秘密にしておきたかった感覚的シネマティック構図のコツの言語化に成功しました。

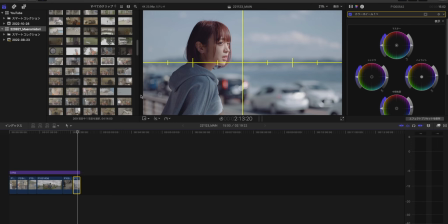(20:32)
だけれどもパースは存在していてなんかフラットに見えません引いてはこれ地平線水平線とほぼアイレベルが一緒っていう感じになってますよねこれも僕角度つけずに撮ってます水平レベルでアイレベルを撮って
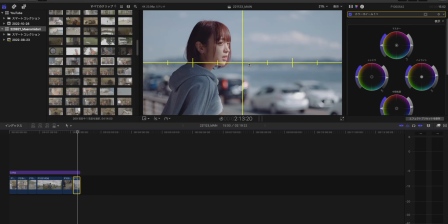(20:52)
物がフラットに見えるように撮ってますこれは客観的にしたかったからですね
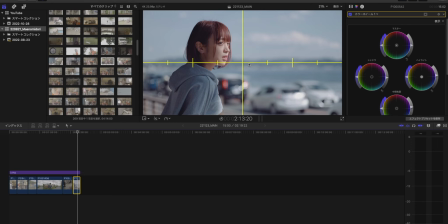(21:06)
でですよようやくさらに結論に迫っていくんですけれどもこれ僕の見解で僕が感覚的にやっていることをようやく言語化して皆さんにお伝えできるなと思ったので
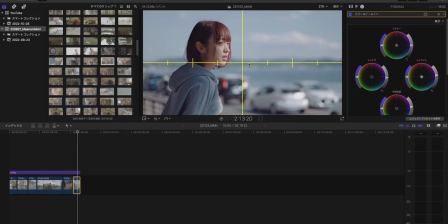(21:24)
動画を撮っているわけなんですけれどもシネマティックを追い求めるならこのフラットな絵を求めていくとよりシネマティックに近づくんじゃないかなって僕思ったんです
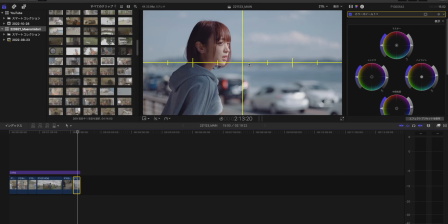要は客観的な絵っていうのを目指していくとかなりシネマティックっていう言葉にぐっと近づくんじゃないかなって思ったんですよね
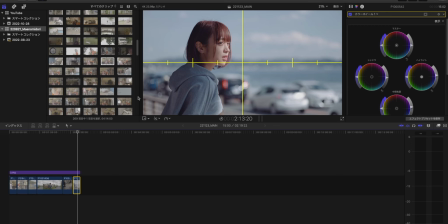(22:03)
もちろんねこういう主観的なカット
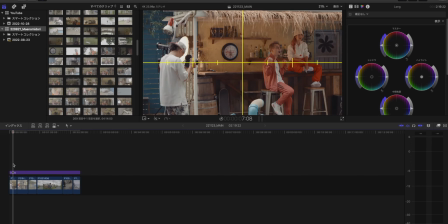(22:08)
こういうカットですとかこれはちょっとかなりドキュメンタリー状況説明的な絵なので
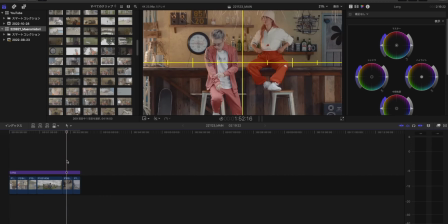(22:15)
ちょっと難しいんですけど割と被写体にはぐっと寄ってて
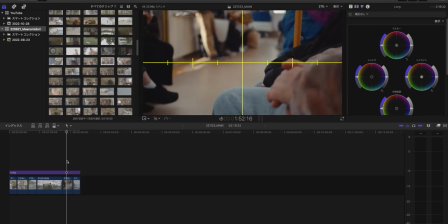(22:21)
ボケもできててこれシネマティックって言えると思うんですちょっとクロップしてみましょうか上下簡単にじゃあ50ぐらい
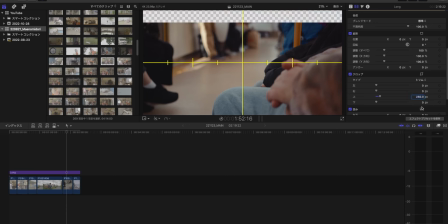(22:32)
あーもっと250ぐらいにして250ぐらいにするじゃないですかこれかなりシネマティックですよねシネマティックな感じしますよねまあ別になくてもかなりシネマティックまあシャドウがちょっと浮いてたりとか絵の方向性がサクッとちょっとグレーディングしたんですけど
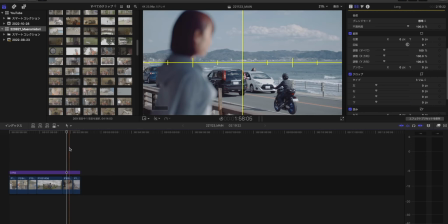(22:52)
絵の方向性がシネマティックな感じするんで
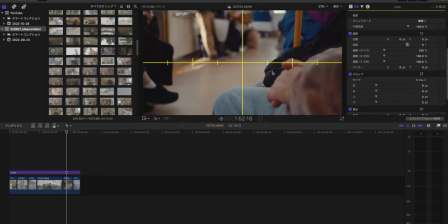(22:55)
そう見えると思うんですけどグッと寄ってて角度をつけててもシネマティックですよねでもこれってかなり主観的なカットだと思うんです
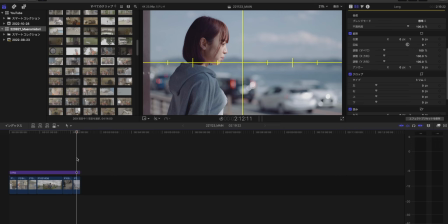(23:05)
でこれに対して客観的なカットが存在しているというところがあってこのバランス感がシネマティックな映像によりグッと近づけるか
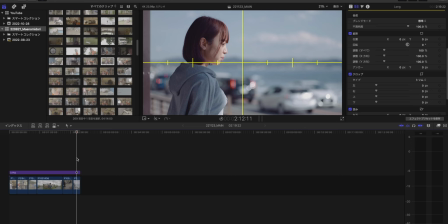(23:24)
なんか24個まで撮ったしレタボで明日日も横長に見えるようにしたしスローモーションも使ってみてるしカラーグレーディングもこだわってみてるしえーそうだなあとなんだろうなジンバルも使ってみてるのに
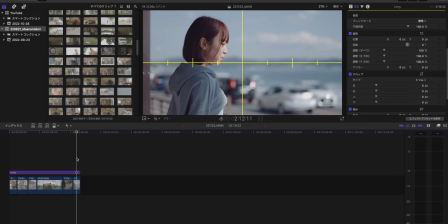(23:42)
どうも世間的に有名なシネマティックVlogの名手の皆さんたちとはちょっと違う感じになっちゃうなって悩まれてる方ぜひこういったですね
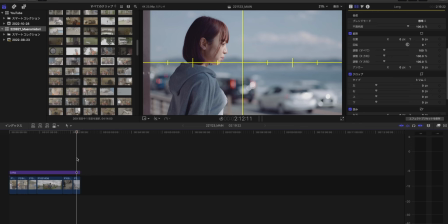(24:00)
フラットな絵っていうのを目指してみてください要は限りなくパースを消すっていう努力をしてみるってことですねついついカメラを自分が直立した状態で自分の目の高さで撮ってしまっている皆さん
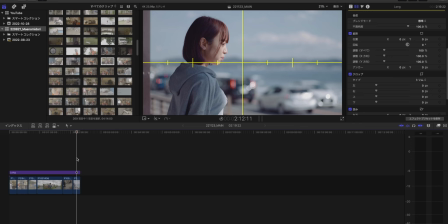(24:21)
コツはですね
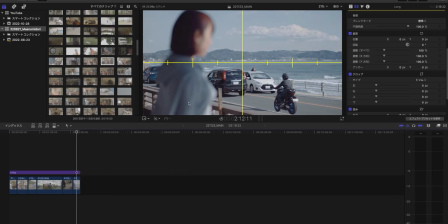(24:25)
LINEが鳴りましたけどコツは背景とかではなくて
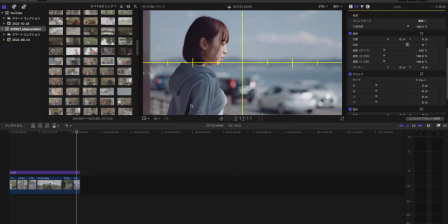(24:30)
被写体のだいたい真ん中辺にアイレベルが来るようにすると
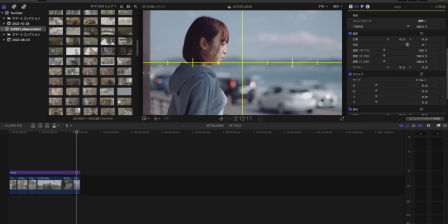(24:42)
うまくいきやすいですはい必ずカメラの真ん中にアイレベルは来てしまうんですねはいなのでこういうアップな
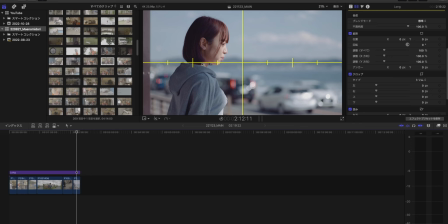(24:54)
サイズで撮るときにまあだいたいバストアップよりかちょっと引いてるくらいですけれどもだいたい真ん中って首から肩くらいなんですよねこのサイズで撮ろうと思ったら
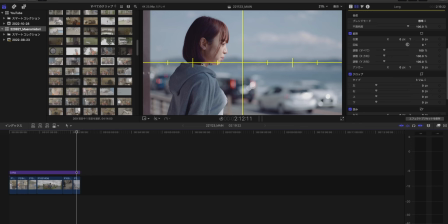(25:06)
なのでこの被写体の真ん中辺にカメラの水平線を持っていってくださいとそれを角度をつけずに水平を保ってくださいってことです
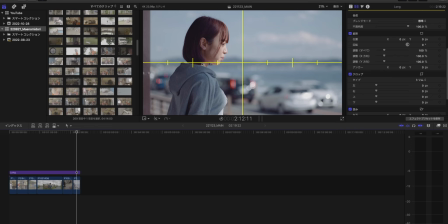(25:20)
水準器使ってみようぜっていうことにもつながってくるいうことですねこれはアップなんでだいたい首から肩ぐらいのあたりに
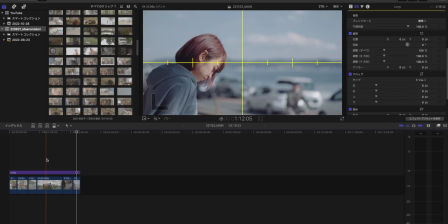(25:30)
アイレベルが来るとフラットに捉えられるんじゃないかなと思ってこういう風に撮ってるんですけれどもこういう場合どうでしょう
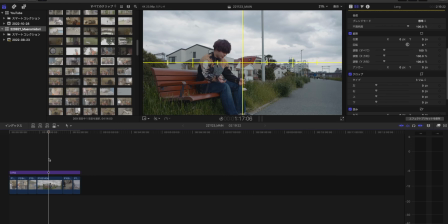(25:39)
真ん中が難しいですよね非常に真ん中が難しいと思うんですこういう時はね立った時こういうちょっとロングめな絵
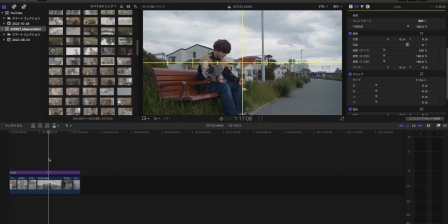(25:58)
ミドルからロングにかけてのサイズ感の絵の時はだいたい人間が被写体の場合は腰あたりに画面の中央水平アイレベルが来るようにすると割と物事をフラットに捉えられるような気がしています
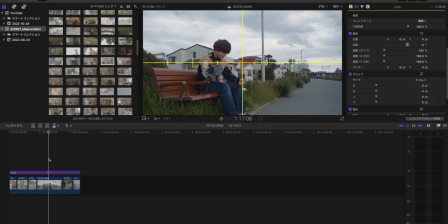(26:17)
はい必ずしもこのアイレベルが水平線や消失点と一致するとは限らないのでそこは気をつけてほしいですね
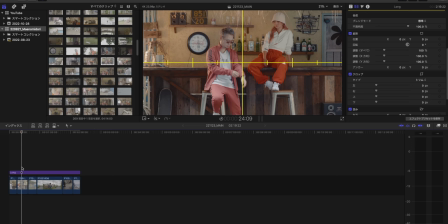(26:30)
この絵なんかもそうでこれって2人とも高さの違うところに座ってるわけなんですけども概ね画面の上下左右というか特に垂直方向を見た時におおむね捉えたいものの真ん中ら辺にアイレベルが来るようにすると
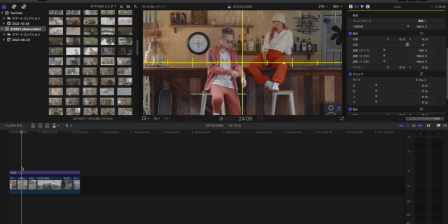(26:49)
ものをフラットに捉えられるんじゃないかなと思っていますなのでチルトであったりバリアングルっていうものが今の一眼カメラのモニターっていうのは積極的に使っていけるじゃないですか一眼レフの頃に比べるとかなりスタンダードになってきていると思うんですね
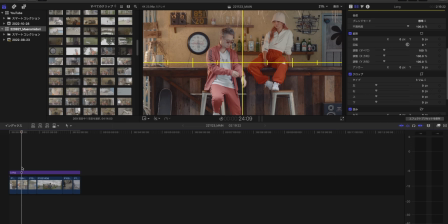(27:10)
なので状況によっては撮影者のウエストレベルぐらい低くなることがあります
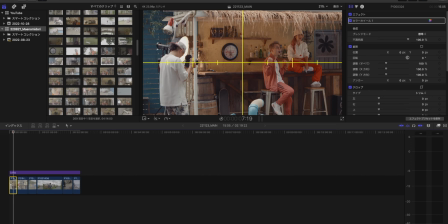(27:27)
今熊沢撮影してますけれどもこれよくカメラ見てもらえばわかるんですけどまあ自分のアイレベルではないですよね自分のアイレベルではなくてしかもカメラを若干ローアングルにしてるんですよ
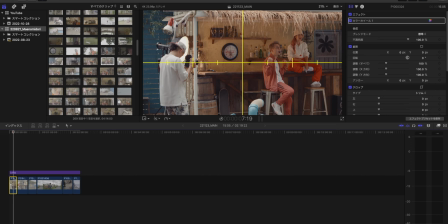(27:46)
カメラは上に振ってるんですねだからこれは割と主観的な絵を狙いたかったんだと思いますカメラをアングルつけて角度つけるからといって必ず主観になるものではないんですけれども
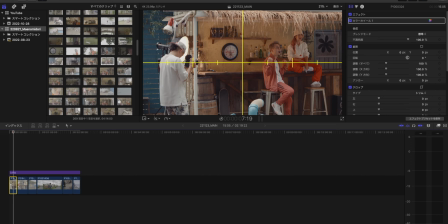(28:07)
物をフラットに捉える方が物がフラットになればなるほど物の形がねフラットになればなるほどかなり客観的に近づいていくと思っているので僕はこれがね重要なんじゃないかなっていうね風に感じてます僕は